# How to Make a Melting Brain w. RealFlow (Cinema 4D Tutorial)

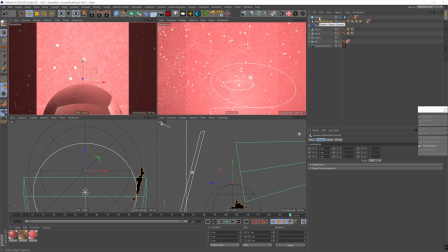Now we can recalculate it, recache it, all that stuff, but I'm gonna go the easier way. I'm just gonna rotate the whole animation a little bit towards the end. But for that, we're gonna have to rotate it around the axis of the sphere.
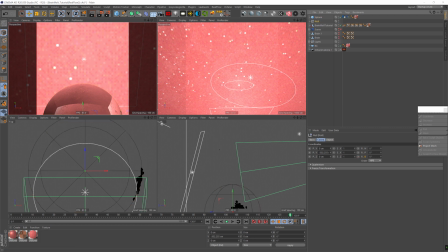What I'm gonna do is I'm gonna group the sphere and drag the sphere outside of the group. Now I have a null that has the same center as the sphere. Then I'm gonna drag the alembic into that null. And now I can control that null and rotate it exactly around the center point of the sphere.
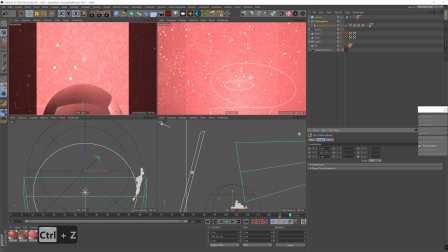So let's just go to frame 125 and keyframe the Z rotation, go to frame 130. And that's it.
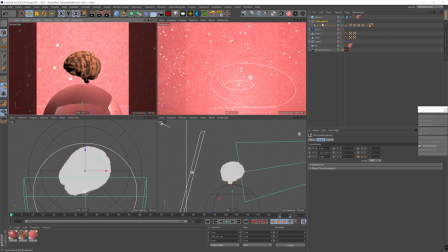And now we're good.
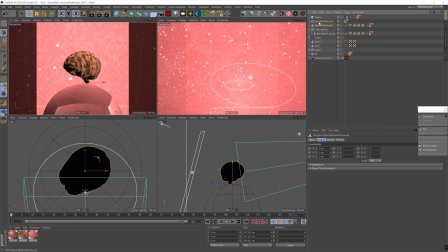We're going to bake the first frame, current state to object, and we're going to again loop it like we did the last time. We're going to bring in the baked first frame of the brain. We're going to bring it in towards the end so that the animation could loop.
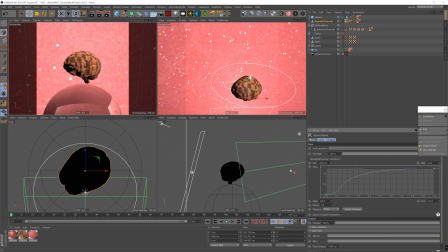So I'm just keyframing the y-axis, the y position, and a little bit of the x rotation. And I'm bringing it from frame 100 to about frame 120.
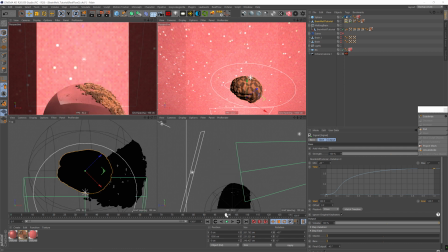So it's going to come in and settle about 10 frames before the end.
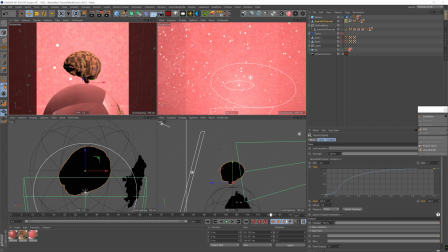And you'll see why we need that little bit of extra keyframes in a second.
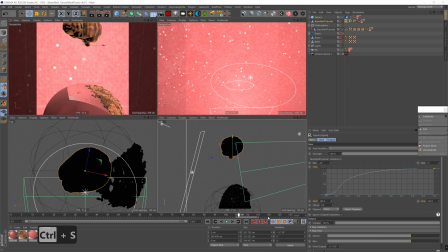And that's it. And now this brain is coming in towards the end so it can loop back again.
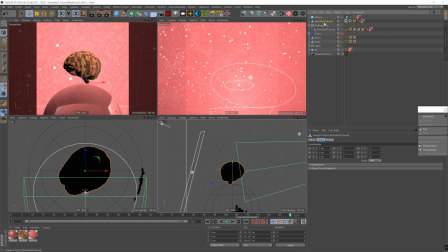Now, I want to give it a little bit of a jiggle. That's why we need those extra 10 frames so that it'll kind of jiggle a little bit. And for that, we're going to use the paint tool, set the opacity very low, add mode, visible only, unchecked.
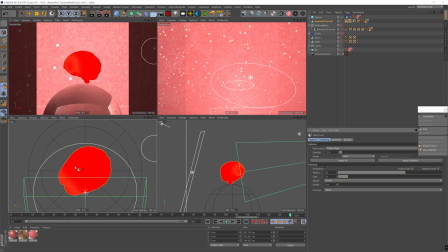And now we're just going to paint around the edges. And we're going to slowly paint around the edges. It's a very dense mesh, so it's going to take a little bit of time, but be patient and just keep painting around the edges and kind of filling it in and a little bit in the center.
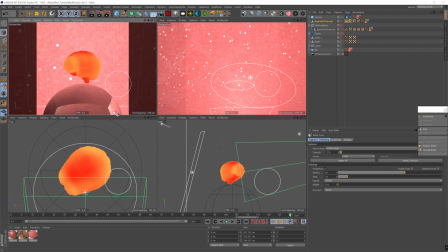And we're going to use that vertex map to tell the jiggle where to jiggle the most, because we don't want the whole thing to jiggle.
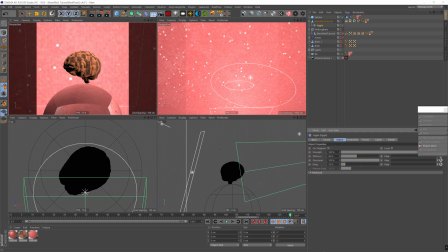I'm going to add a jiggle deformer and use that vertex map as restrictions. And I'm going to up the drag to 25%. Now, if we hit play, we can see that only kind of the edges jiggle, which is a more lighter and subtle effect, which is good.
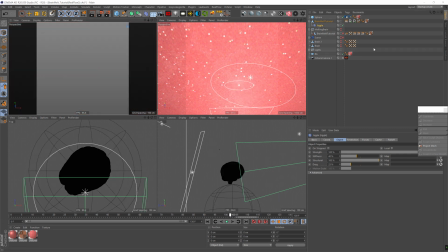And
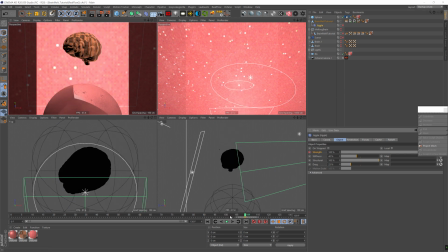let's animate the strength, because I want the jiggle to be more effective at towards the end of the animation and not really at the start. So as you can see, as it goes in, the strength gets stronger and stronger.
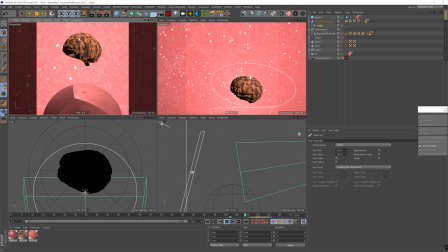And let's pull the end of the 100% strength keyframe a bit more towards the end, so it's even more of a subtle effect. And let's bring the stiffness down to 30. And now you can really see it kind of jiggle at the end.
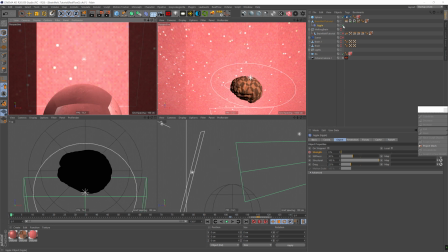That's great. Now if we turn on our alembic, we can see that we have a nice looping animation.
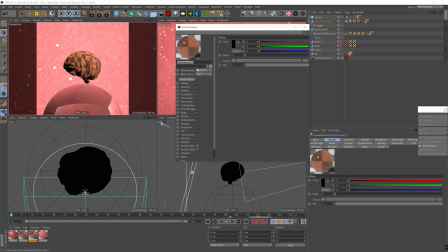So I'm just gonna duplicate our brain material, add a flow texture to the opacity.
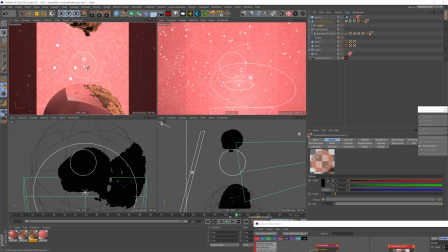And just when the brain enters the frame, I'm gonna keyframe the float at 1.
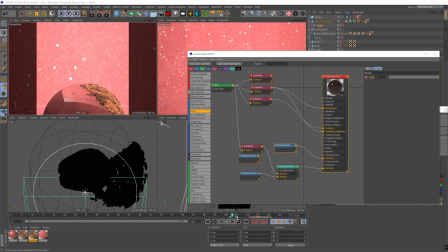And right when it starts to move, I'm gonna keyframe the float at 0.